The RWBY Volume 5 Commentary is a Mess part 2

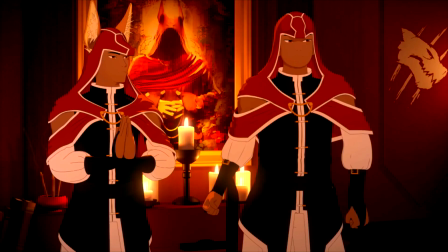2225s
But the one from the last episode, this one at the end with Ilya and Corsican Fennec, it was above average for Volume 5, is what I'm trying to say.
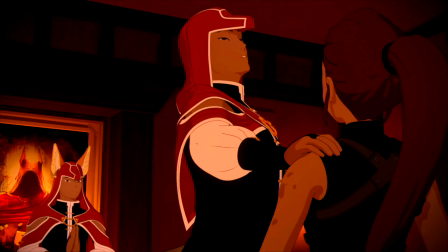2233s
It's got some, cool shots where they frame Ilya, between them, really claustrophobically.
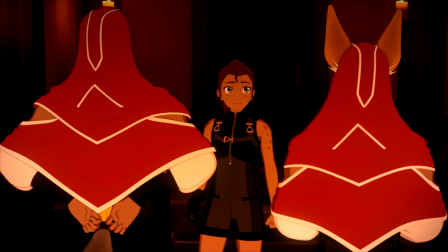2238s
They're taking up this huge portion of the frame right here.
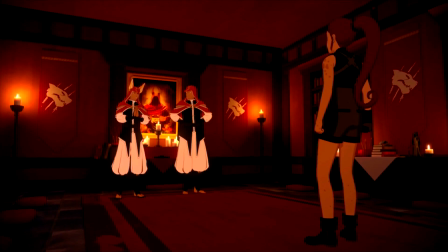2242s
And they're, super tall, and it's a low angle, and it's, they also film her in, Dutch, and have her, walk, really close to the camera.
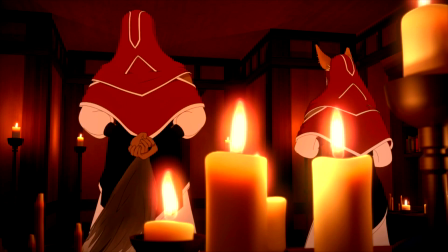2250s
All this, just uncomfortable imagery, putting the candles really close to frame.
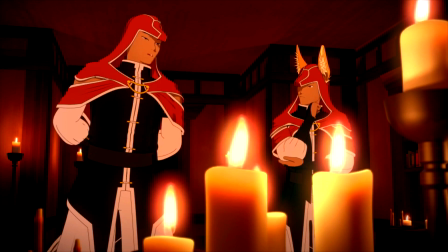2255s
Some of the shots in Volume 5 are actually pretty well made, not gonna lie.
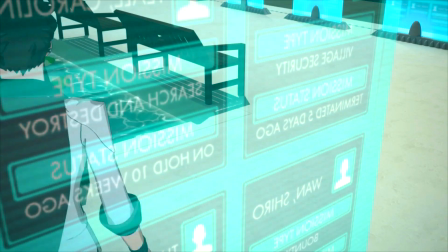2260s
Some of the shots in Volume 5 are really, really bad, though. Not gonna lie. I think a lot of it too is just what are we trying to say in each shot?
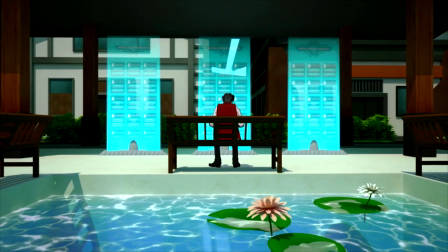2267s
What extra thing can we get out without having to add in a line?
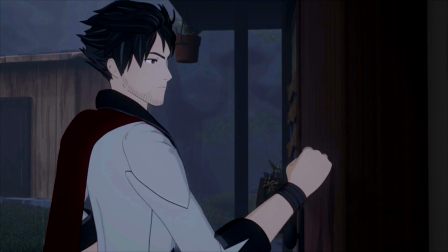2270s
I wish he would put more of that into the show, especially when he was writing, because he wants to do stuff visually to avoid putting in extra lines, which I mean is a really good step and something you would really not assume he considers after watching Volume 5.
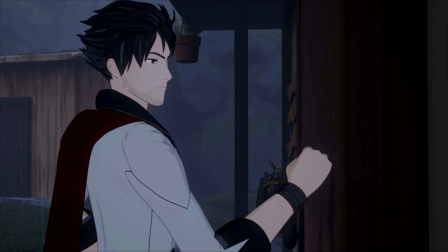2284s
Everything is just line. All of these scenes. We know what's happening in this scene. I don't know why they just decided, oh no, let's direct this scene. Let's not direct any of the other ones.
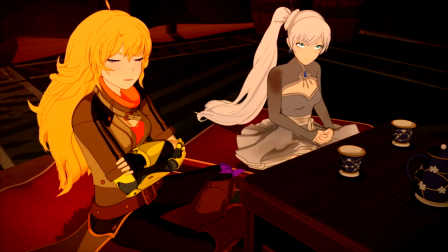2296s
Let's not bother directing this next scene. And it's just, it's shot reverse shot. They're sitting around a table.
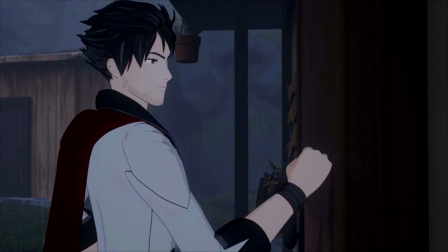2300s
Ooh, we got teacups and shit. No, he needs to consider this stuff in the writing process. What do we need to know, and how can we show it without boring the crap out of the audience? More scenes like Crow walking around the slums. Scenes of people doing things.
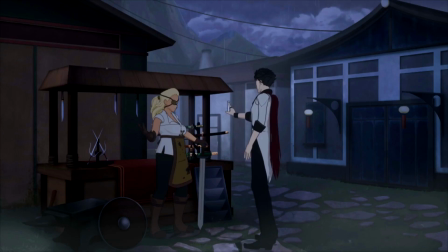2315s
He's looking for huntsmen, and it's the only interesting shot in the show. More scenes of characters doing things, because you can convey that information in an interesting way.
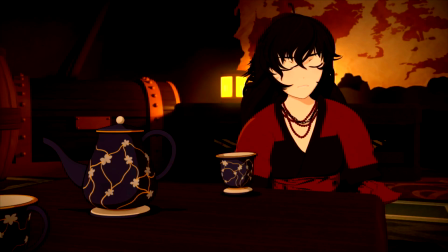2327s
When characters are sitting around a table talking like they're about to be, there's no interesting way to show it, and there's no interesting way to write it.
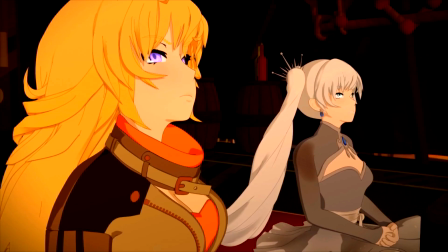2335s
Scenes of characters doing things. Scenes of characters doing things. This is way worse of a ramble than the last video.
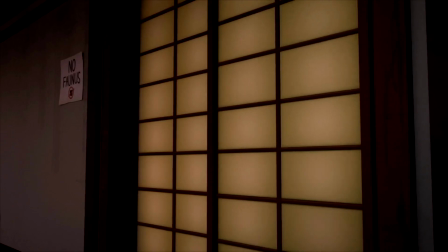2342s
I don't think it ever came out in this volume. We talked about how Mistral is one of the less faunus friendly kingdoms in the world?
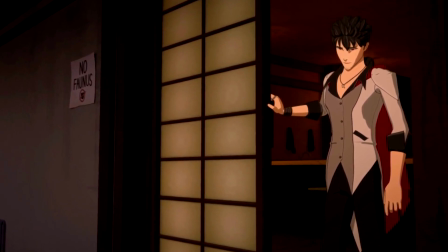2350s
So Mistral is one of the less faunus-friendly kingdoms, and it didn't come across in this volume.
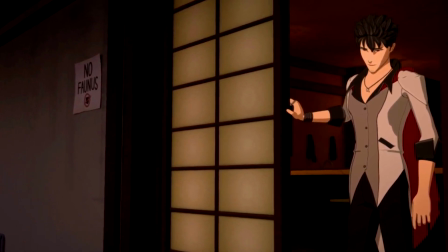2356s
You're leaving Mistral!
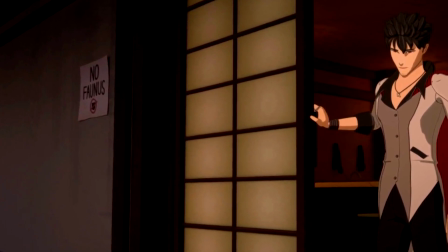2359s
Like, you have done what you were in Mistral to do, and you were tasked to move on to Atlas now.
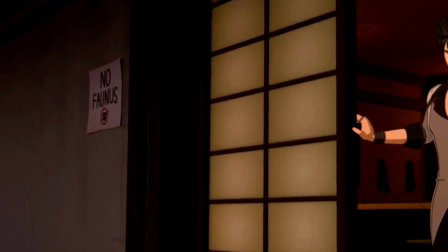2365s
You have no more recourse to show us world building about Mistral. You wasted your opportunity to show off.
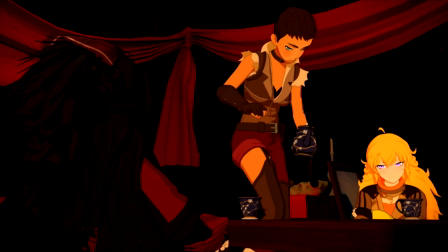2372s
The idea that Oz purposefully appointed a faunus to his school as a way of trying to progressively move things forward with the kingdom.
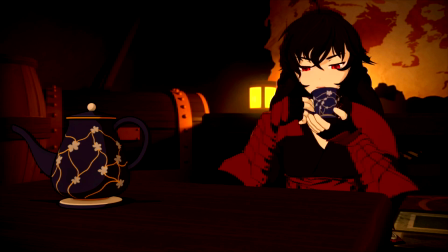2380s
Not to say that Leo was just a diversity hire, but like... Yeah, so they even they play off the racism with a joke in the fucking commentary when they have a place to discuss it. It could have been used to further his character development, but it wasn't. He never had an opinion on the White Fang or anything. We never saw Mistral as a, as an entity. The kingdom of Mistral never interacted with Faunus, except at the end when Blake showed up. And that was all positive. They didn't show us anything about, the how bad Mistral was.
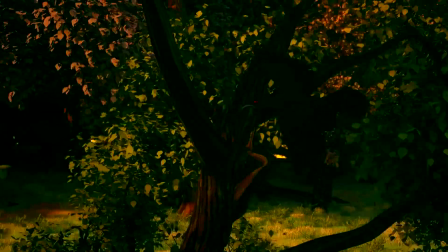2414s
I talk about this in the review, so I'm gonna move on. I'm not sure if we'll ever actually show the transformation.
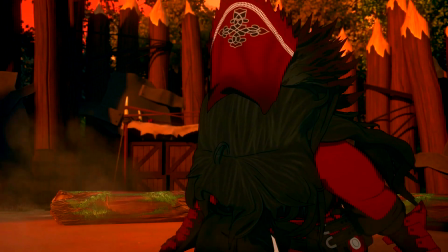2420s
I assume it's some sort of eldritch horror. Yeah. Showing the transformation would be one thing, but I'm more interested in what's happening to her clothes.
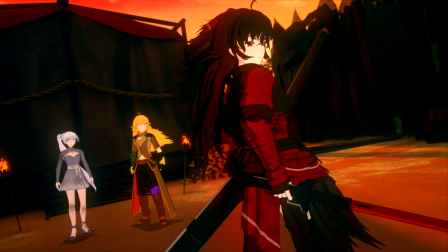2428s
Like, they stay on, so her clothes change too. Would the same thing happen if she was wearing, like, a suit of armor?
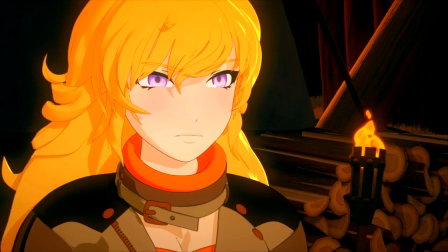2433s
Or, like, what if she was in the passenger seat of a car? Still trying to leverage everything she can to make sure that her daughter stays with her.
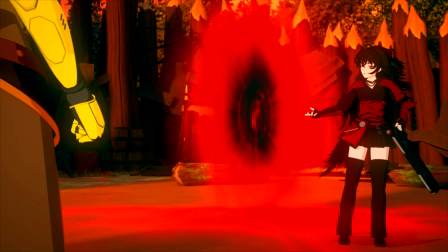2439s
She offered a portal away. She's encouraging her to go to Crow and Ozpin now. She wants her to come back, but that's not really leverage. She's asking her to form her own opinion, like a normal person. I don't know why that's the jerky part of her. Boosh! Tell it, Yang.
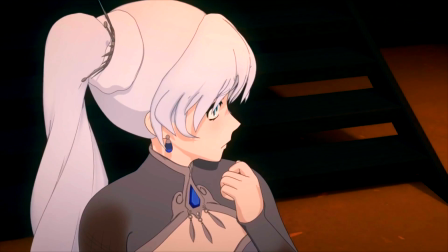2457s
Wait, what line is a boosh? I know, I should have this volume memorized by now, but I don't. I'm sorry.
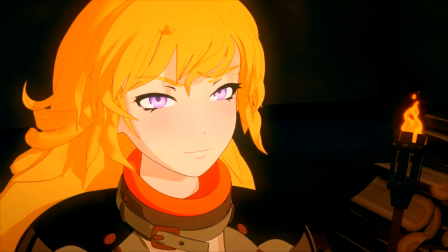2462s All I care about is making sure my sister is safe.
Boosh!
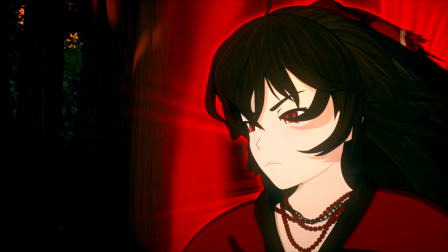2467s
Tell it, Yang. Okay, alright. I mean, I guess that was a little booshy.